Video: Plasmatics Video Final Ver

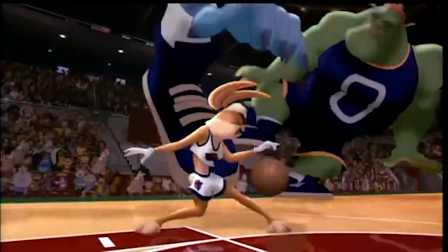Both animation and live action utilize the same techniques such as cinematography, music, writing, etc., but they both have certain techniques wholly specific to only them.
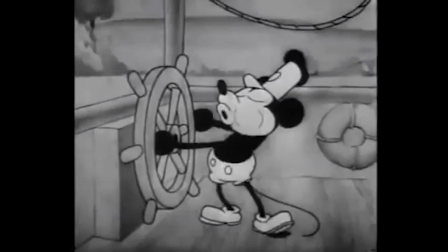Today we're looking at one such technique, which has been a big part of animation since the days of old Disney.
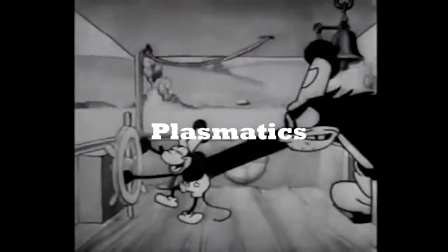This technique is called plasmatics, and more specifically, we'll be looking at how plasmatics can be used to relay and support a theme.
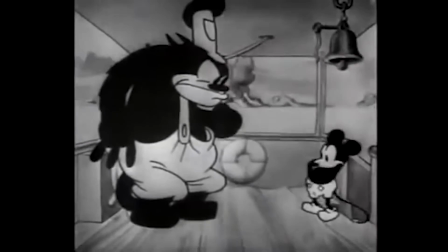And for further simplicity, we'll be looking at its use in one particular animation.
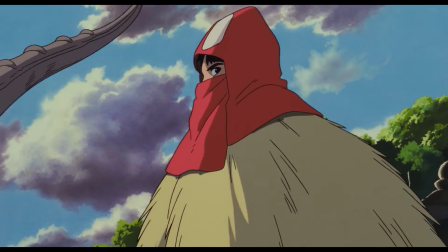We'll be investigating Princess Mononoke, a movie animated by Studio Ghibli and produced by the legendary Hayao Miyazaki.
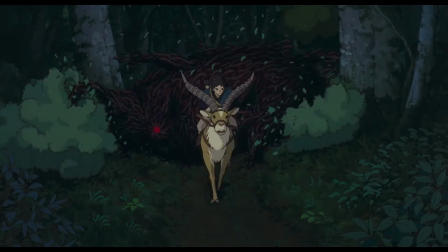We'll be looking at how plasmatics is used to support its themes of deforestation and its consequences.
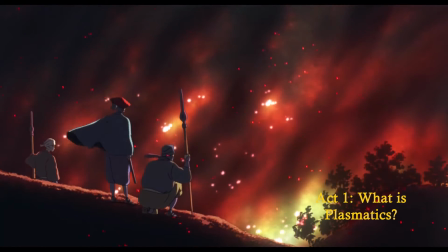Now, before we even get into Princess Mononoke and its themes and such and how plasmatics relates to them, what is plasmatics?
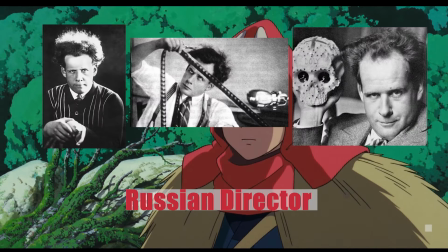Well, it was named by a guy named Sergei Eisenstein in 1940, who described Disney films, and by extension all animated cartoons, as having the quality of plasmaticness.
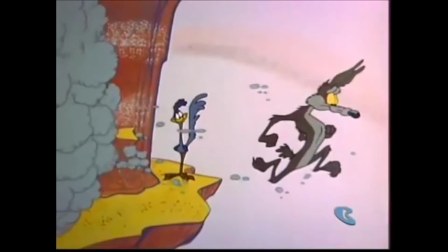Basically, that just means that the characters and objects in animation
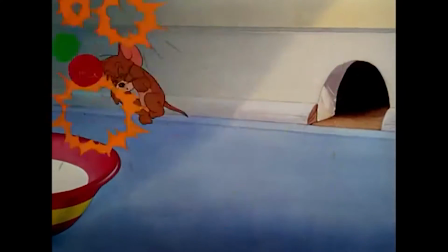have the ability to bend reality and move in a very bouncy, freeform way.
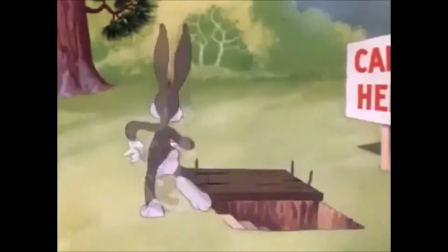A good example would be like Looney Tunes or Tom and Jerry.
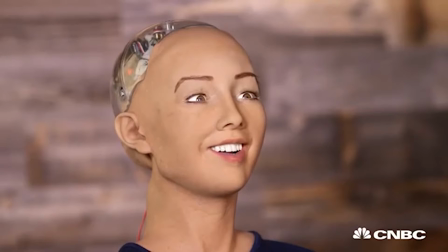Now, plasmatics also seem to work in the same vein as the uncanny valley.
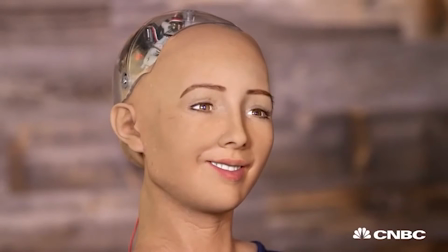Weird looking things from the uncanny valley can either be very funny looking or be terrifying.
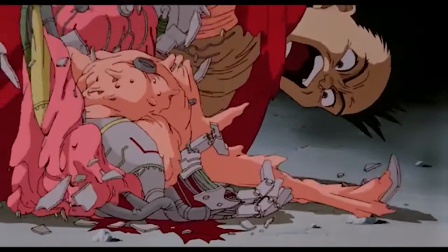An example would be the usage of plasmatics in Akira.
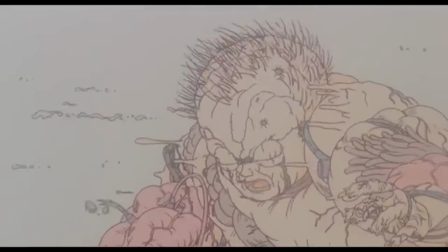It can be used to make the viewers feel a sense of discomfort through creating a gruesome display.
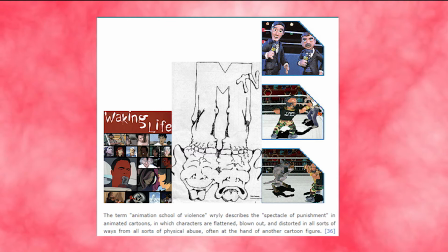This is known as the animation school of violence,
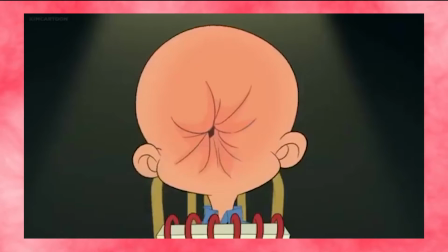where a character gets either flattened, blown out, or disfigured, all by the use of plasmatics.
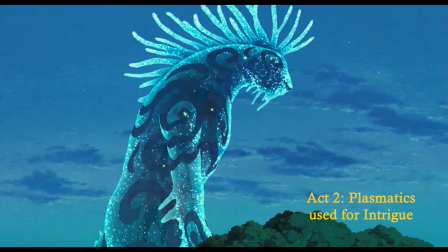Princess Mononoke uses plasmatics in two ways. The first way is to create a sense of intrigue and mysticism.
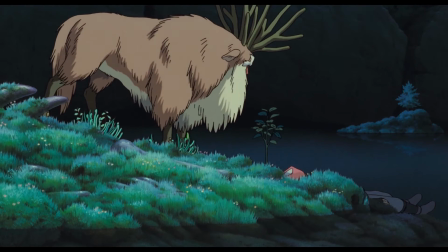The entire look of the forest spirit is meant to look uncanny. I mean, it's a deal with a human face.
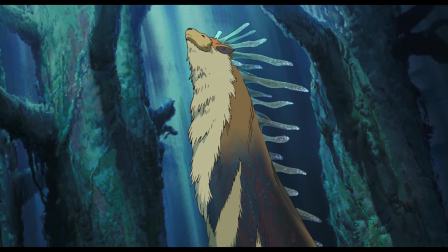But while it does look uncanny, it isn't meant to make the viewer feel uncomfortable.
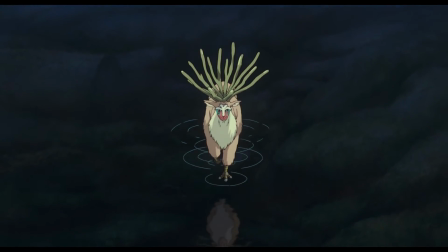That is because it moves slowly and with elegance, and the way plasmatics is used on it reflects that.
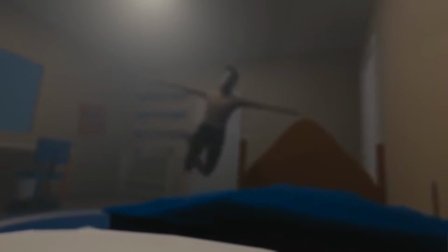That is because plasmatics is only uncomfortable when it moves fast and jittery, or when it's pulsing.
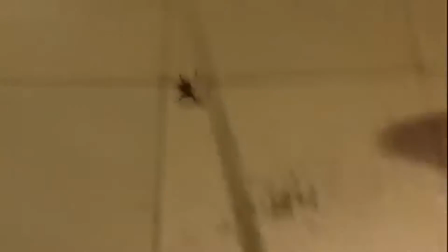Mainly this is because those look like aggravated insects or the inside of a human body, both of which are primal fears of humans.
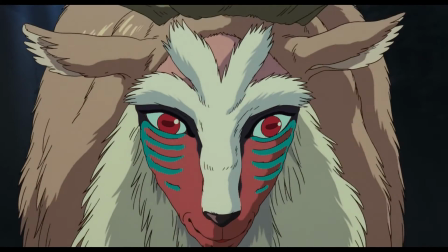But when the movement is slowed and dignified, it still looks unnatural, but it doesn't make us feel uncomfortable, thus creating a sense of otherworldliness.
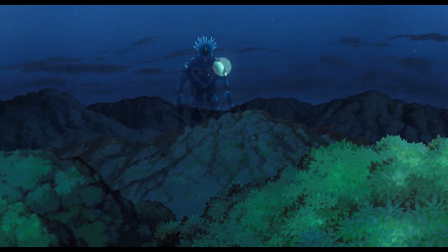This is also much more prominent when the forest spirit becomes the Nightwalker.
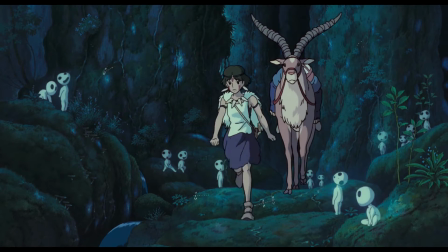I infer Princess Mononoke does this in order to say that the forests of the world are inherently mystic and otherworldly,
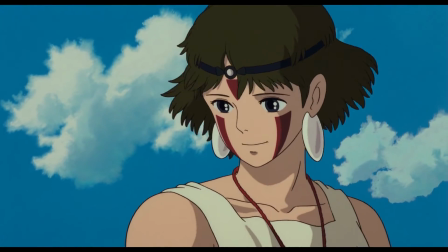and that while humans may view it as a danger initially, it doesn't mean any harm. Now, Princess Mononoke also tells us that can change very fast if we mess with it.
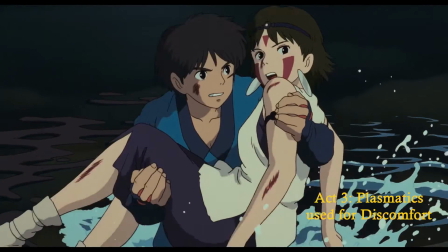When the forest spirit is shot in the head and it becomes aggressive, the animation plasmatics reflects that.
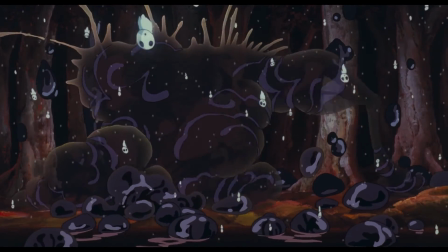It becomes jittery, pulsing, and starts attacking everything. This leads us to the other way plasmatics is used in animation.
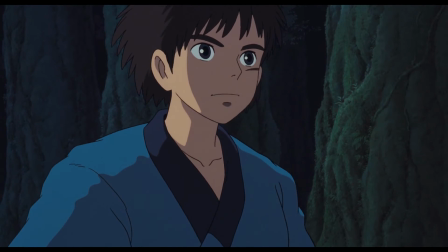It is used to make the viewers feel uncomfortable.
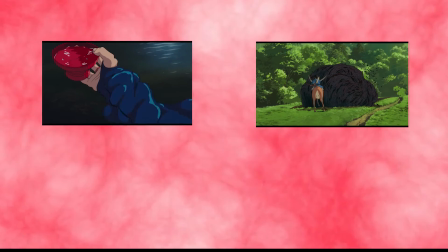Two examples would be Ashitaka's hand and the demon boar,
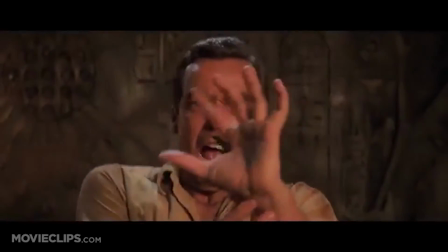both of which looks like either insects are inside of the skin or on top of the skin.
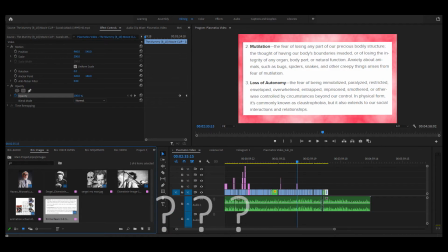This appeals to the primal fears, mutilation, and loss of anatomy.
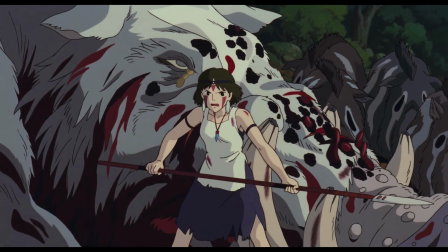Princess Mononoke makes the viewers uncomfortable when it comes to the topic of demons,
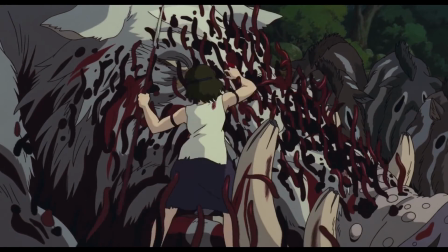because the demons in Princess Mononoke are the symbolization of what happens when you piss off the forest.
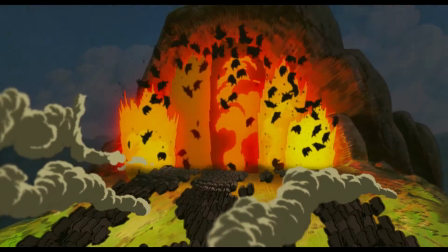This connects to the theme, as the animation subconsciously tells us that the murder of animals and the forest is meant to be uncomfortable,
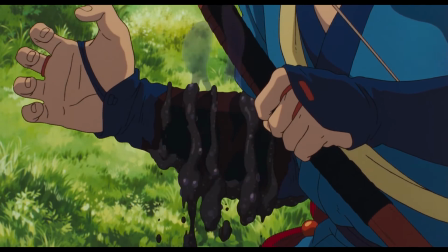and what happened to Ashitaka's hand is the consequences of it.